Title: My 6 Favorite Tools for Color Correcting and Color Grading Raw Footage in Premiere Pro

Cal Visuals here and today we're talking about a favorite topic of mine color correcting and color grading how do you get that sexy cinematic footage I'm gonna share with y'all six that feels better six of my favorite tools to use in Adobe Premiere
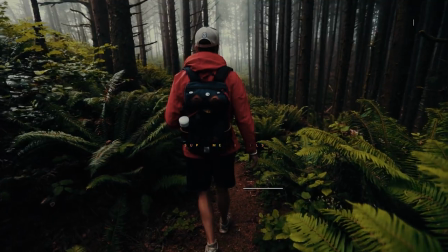Pro let's do it all
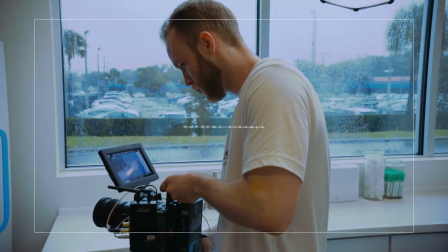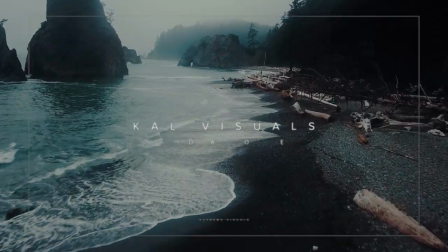right y'all so went ahead and started up a premiere pro project right here and
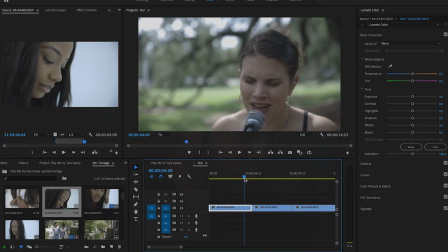as you can see here we've got casey conroy love this girl amazing artist go check her out anyways some nice simple easy porcelain skin
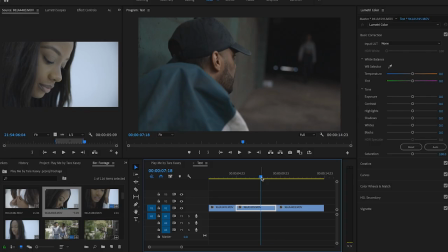tones outdoors then we've got here in the middle we have got some light skin skin tone indoors dark setting and then
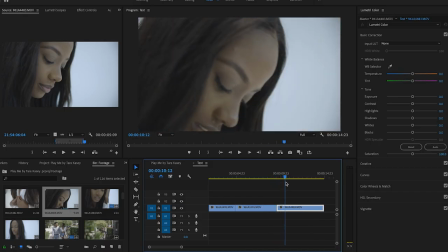bright studio setting here with a darker complexion black skin tones and so we've got a nice tonal range here to give you guys and I'm just gonna show you a bit of you know how I go through and do my editing process so let's jump
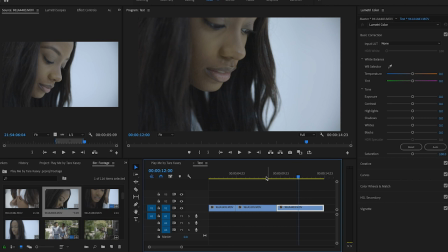in so first and foremost guys I'm gonna go to the curves and
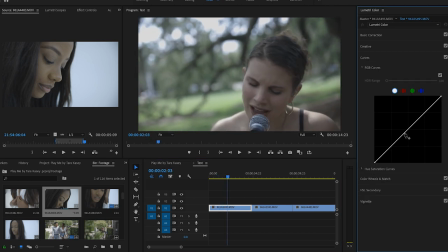I'm just gonna create a general curve to begin with this is gonna give me just a rough rough estimate of the general look I'm going for so I'll hop in here into the curves I don't mess too much with the color ones just because again that's
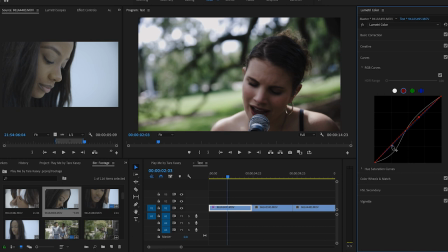kind of what I consider the luck for is really giving it that final look and grade. This is more just about corrections. This is the phase of color correction. So right now I'm just really, that looks pretty solid to me, just trying to get the right skin tones here.
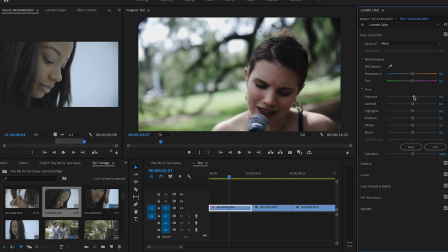I'm actually going to go to a frame where it's a bit sharper. There we go. It's good right there. So as you can see here, we're looking like super dull. I want to warm this up and keep in mind here guys i am editing for correction and grading but i'm also kind of showing you just my creative process um so i am giving this a certain look i'm not going for just like a clean commercial perfect skin tones and everything i'm trying
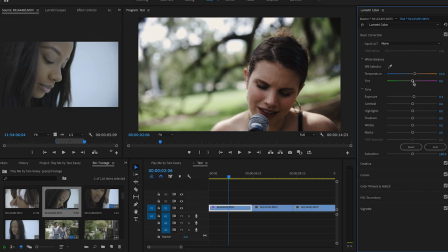to give it a stylized look as well as you know just showing you guys again my process um so yeah i'm gonna warm it up a bit here give it a nice summer feeling looking a tad bit green so we're gonna boost that up just a tiny bit that looks good right there
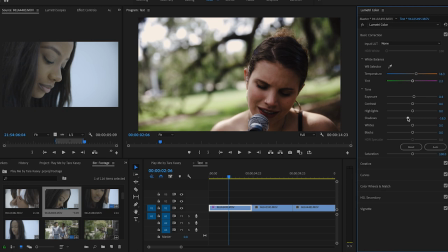drop the shadows to get a little more contrast boost the highlights and whites I
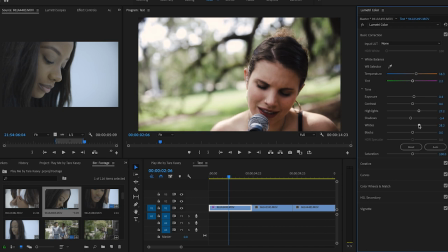want this to be like very inviting so the highlights and whites all right and so next we're gonna jump over here to HSL secondary this is what I love
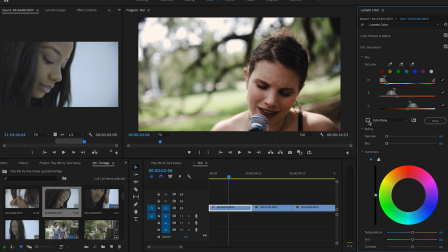to use for correcting skin tones that right there we're
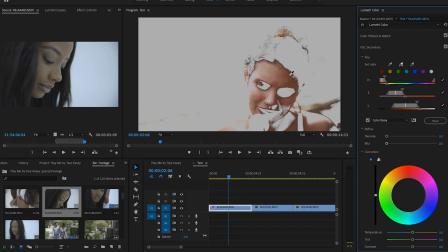gonna shade in here because we want as much of the skin tone information as possible we don't do too much though that we're starting to affect all the environment so this is pretty solid right here